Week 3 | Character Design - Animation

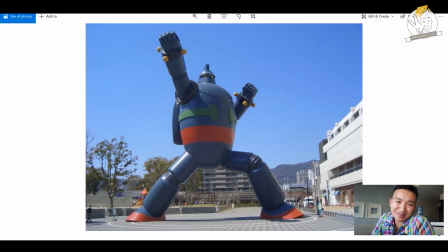4:10 manga that you just saw, where Tetsujin looks really stiff.
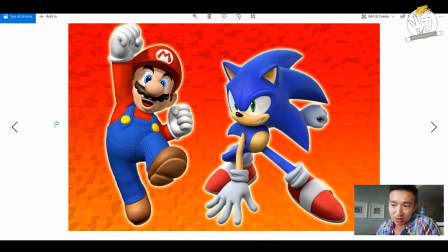4:14 Just to combine Mario and Sonic in the same slide, 1981 on the left, 1991 on the right. You can see the colors are pretty consistent, right? Red, white, and blue.
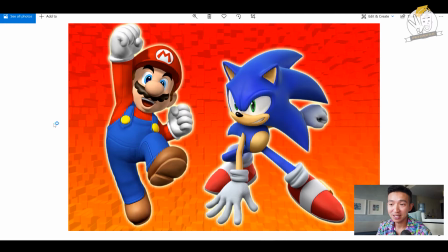4:28 But you can see, too, that the proportions are also quite playful. Mario looks like a kind of a chubby, 4-year-old. Sonic on the right looks like a very, very angry, spiky creature. If you look at hedgehogs, you don't usually think of Sonic as a hedgehog.
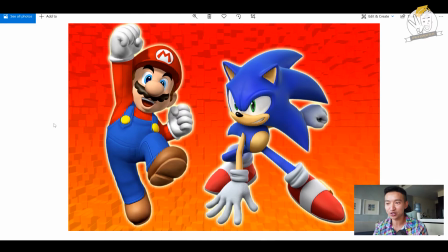4:46 Hedgehogs are really cute, little spiky little creatures. They do not look as intense as the right. Happy on the left, maybe angry on the right. Sonic was built for speed, and you can tell by the shoes. Shoes are red. you got speed. So moving forward, after looking at the history of design, you can see how design has changed so much that we have a chance to look at the unique silhouettes of basics.
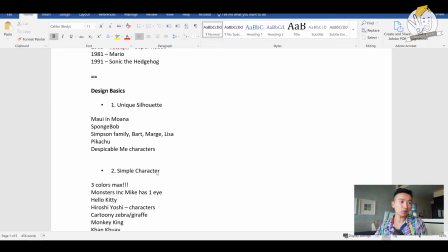5:08 Now, the design, is much more memorable when we have a unique silhouette. And so these are the 5 examples I'm going to show you. I mean, Sonic is another one.
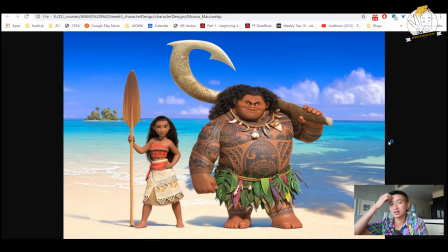5:20 So if we look at Moana, Maui on the right, okay, look at that silhouette. Very round, very memorable. Yes, very unique.
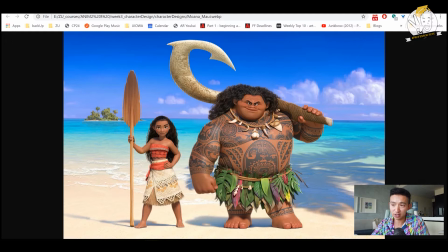5:33 And I think because of those cool tattoos, really makes for an interesting character design. Also, notice how big his chin is and how pudgy. Like all the features are stuck in the middle of that circular head of his. Here we got SpongeBob.
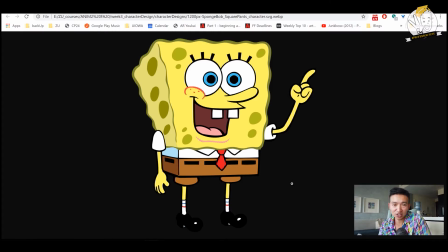5:46 SpongeBob is, again, interesting silhouette because he's more or less just a sponge, a rectangle. Notice the colors too. Yellow is a common color that we see also in The Simpsons, but nonetheless, with a very interesting silhouette, very boxy and very lanky arms.
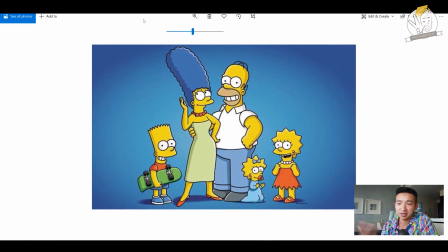6:03 I mentioned it just briefly earlier, but interesting silhouette with the family of 5. Star hair, we have the afro with Maggie, also with the star hair.
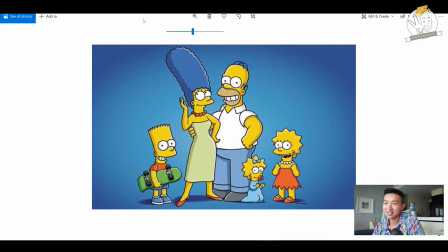6:19 We have Bart, okay, very, very unique set of hairlines for all 5 of these characters.
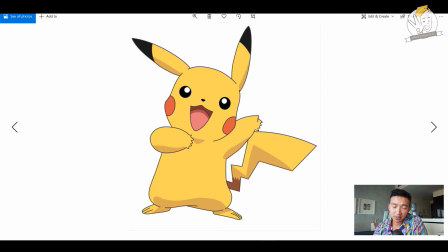6:26 Makes it very memorable. Moving on with more Japanese influence, Pikachu. Okay, you got that really interesting tail like a lightning bolt, and then 2 very sharp ears, yellow character as well.
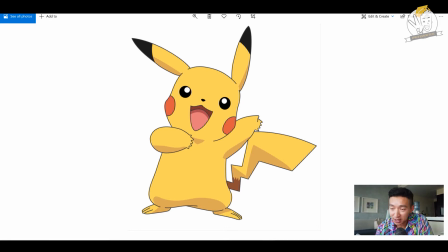6:42 Very recognizable, memorable, and unique. And that silhouette makes it very playful. So again, I'll continue talking about silhouette. And in this case, you see proportions too. The head size. The head is the same size as the body. So very cute, playful. Finally, Despicable Me, also yellow.
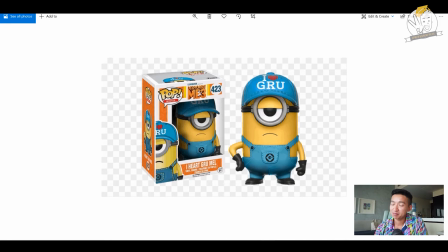7:00 I don't know why I keep bringing this up. But that silhouette looks like a pill, right? And then that funny face. Like he's just not very, very impartial with the eyelid being halfway up there and the frown. It's kind of a funny character to look at, and you just want to laugh. And so there is that. All right, next up is to make sure the character is simple. And I think this video is becoming already so long, but you don't want to go more than 3 colors just from all the examples I showed you. First off, when we're talking about color, but let's have a look at some of these simple characters.
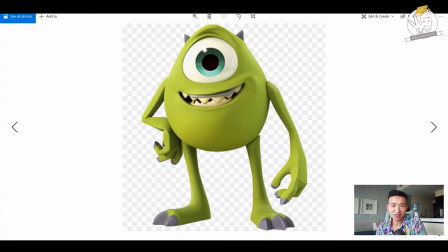7:35 Here's Mike from Monsters, Inc. All right, instead of having 2 eyes, you've got 1 eye. Bam, there you go. Very simple. Notice too, there's not a lot of texture to this character, even though the character is 3D animated for the film.
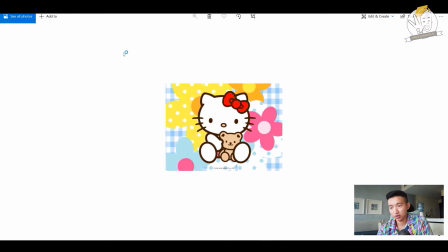7:48 Here's Hello Kitty, also very simple. Notice the basic shapes for the feet, the arm, also the head, very simple. Not a lot of detail. Makes it very easy to take in.
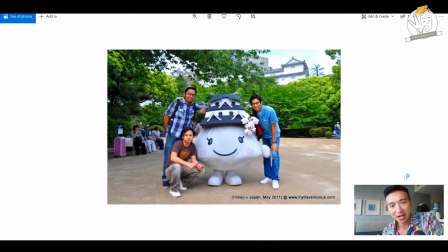8:00 Here's kind of a funny picture. I mean, Japanese, they've mastered design, although in this case you have a mascot. Just like a marshmallow of a character, just put a couple eyes and a mouth, very simple, and then put the temple.